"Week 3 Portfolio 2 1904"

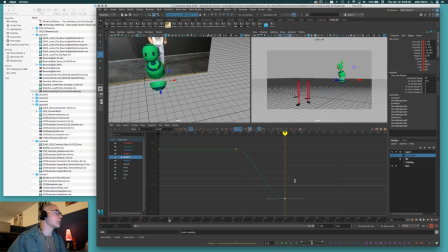(53:02)
I'm just got my scale on still. Right, starts pointing more towards where he's going. So that works for me.
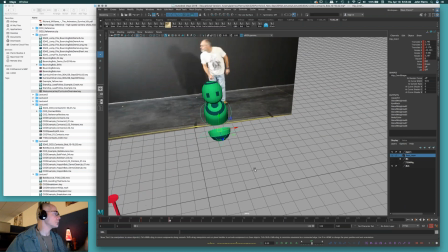(53:13)
Okay.
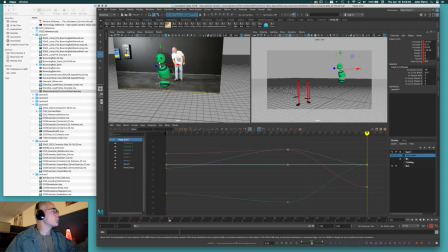(53:16)
In this case too, I really have that head rocking back and turning and looking. As far as where my hips are going, I want to feel them go down, and they do kind of squash down.
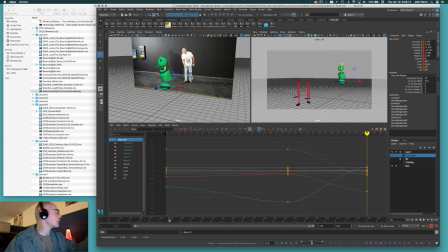(53:35)
But again, he's going to jump, so I'll make sure I get enough squash. He's going to start going to the left and forward too. So pop, pop. So that's my main squash, where my upper body's come forward.
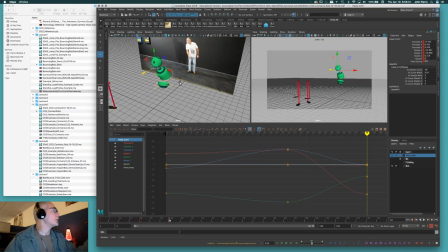(53:52)
And I'm going to actually make sure that that neck, as you can see in my reference, now that neck is really jetting forward, right?
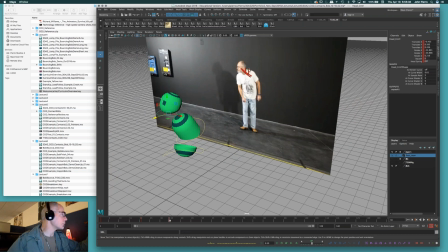(54:00)
It's not coming straight out of my head this way, it's jetting forward, which brings my head in front, so you get that, that, and that, right? So that's what I want to feel with him. The more you translate Bob's head forward, the more you get that idea of the neck being forward, okay?
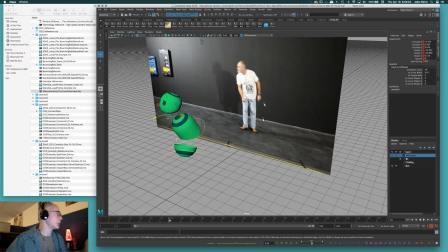(54:16)
Which gives you a nicer line, and says that, right?
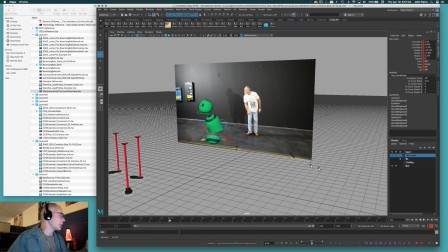(54:26)
This is also a squash, so you can decide to put your squash and stretch in with Bob.
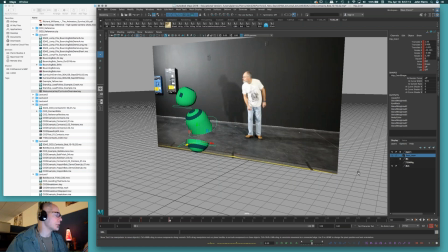(54:33)
you know, while you're building it or as you start breaking it down and decide how you want to use squash and stretch, because he's Bob, so use the squash and stretch.
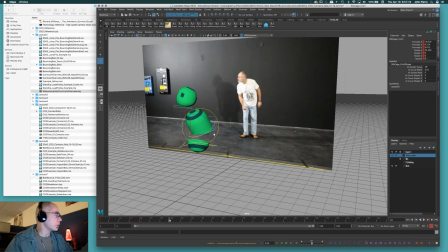(54:41)
The forward C already is what we call this here, is him crunching down this way and pushing his hips up.
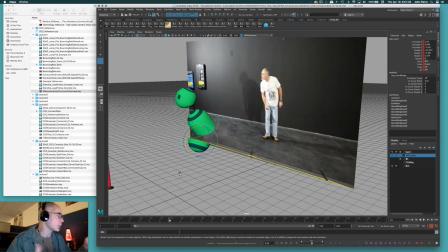(54:47)
That's a squash in the front of the torso, right? So there's a squash. Guess what else is a squash? Taking his, bring his hips down means that his body is squashing, which is legs bending, and again, pretend he has invisible legs,
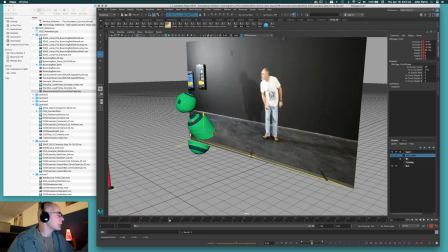(55:03)
and pulling down his upper chest, right, into the hips is squashing also.
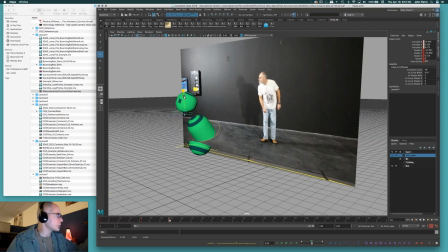(55:11)
In this case, the head could be still dragging, but I want to kind of keep it low the way it is here.
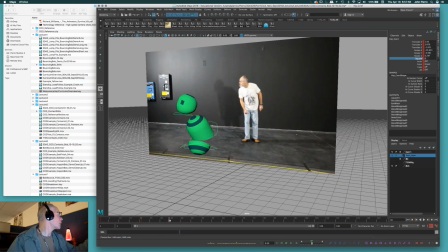(55:19)
Yeah, let's add a little squash. I can always change it later if I want. So this might squash, and maybe even a little squash to the upper body, which allows me to even bring him down a little bit more, I think. And that's my squash. Okay.
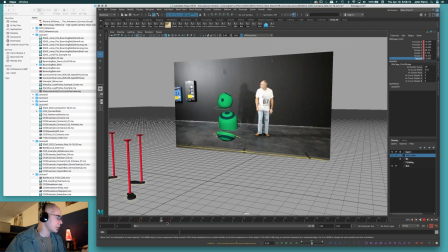(55:37)
All right, so let's just try and kind of rough him out as far as to take that first hop or step, right?
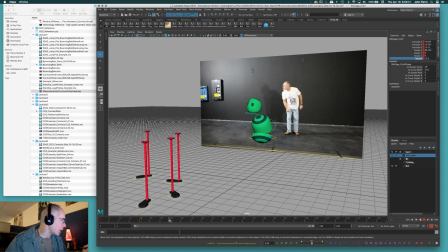(55:43)
So now that allows him to come up, right, into the passing pose, which happens around here. So around 40, I'll build my passing pose. I'll key it, and this is where my character is going to come up, come over, right, and peak.
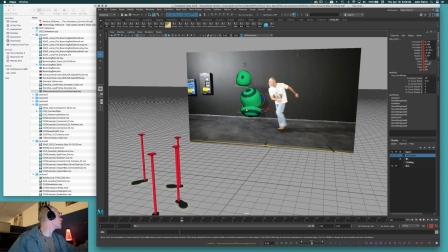(56:01)
I might want to get rid of my squash and stretch. This is like a bounce, right? So when the ball peaks, usually the squash and stretch is kind of done with for the moment.
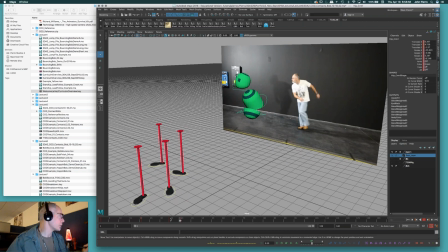(56:18)
And as much as he's still kind of forward here with my reference, I want to loosen him up too, because as he's kind of squashing and push up here, he's going to squash. But when he peaks, maybe I want this stuff to loosen up a little bit.
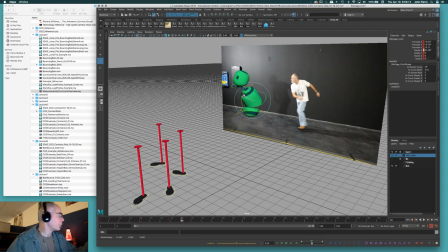(56:33)
And maybe I open this up a little bit. Maybe I even translate this up a little bit more. Maybe the head rocks back and tilts a little bit more. So it's a little bit more, I don't know. I can get rid of the translates and put the head back to its default position.
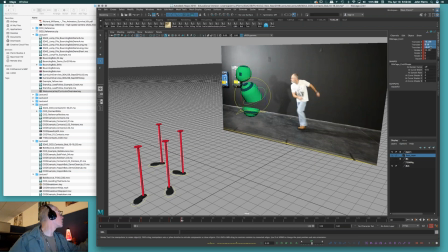(56:51)
And I can even do that in the upper body just to kind of make him a little bit more relaxed.
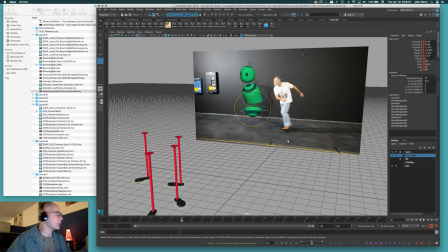(56:57)
And say maybe a peak looks a little bit more relaxed like that. Check my staging here, right?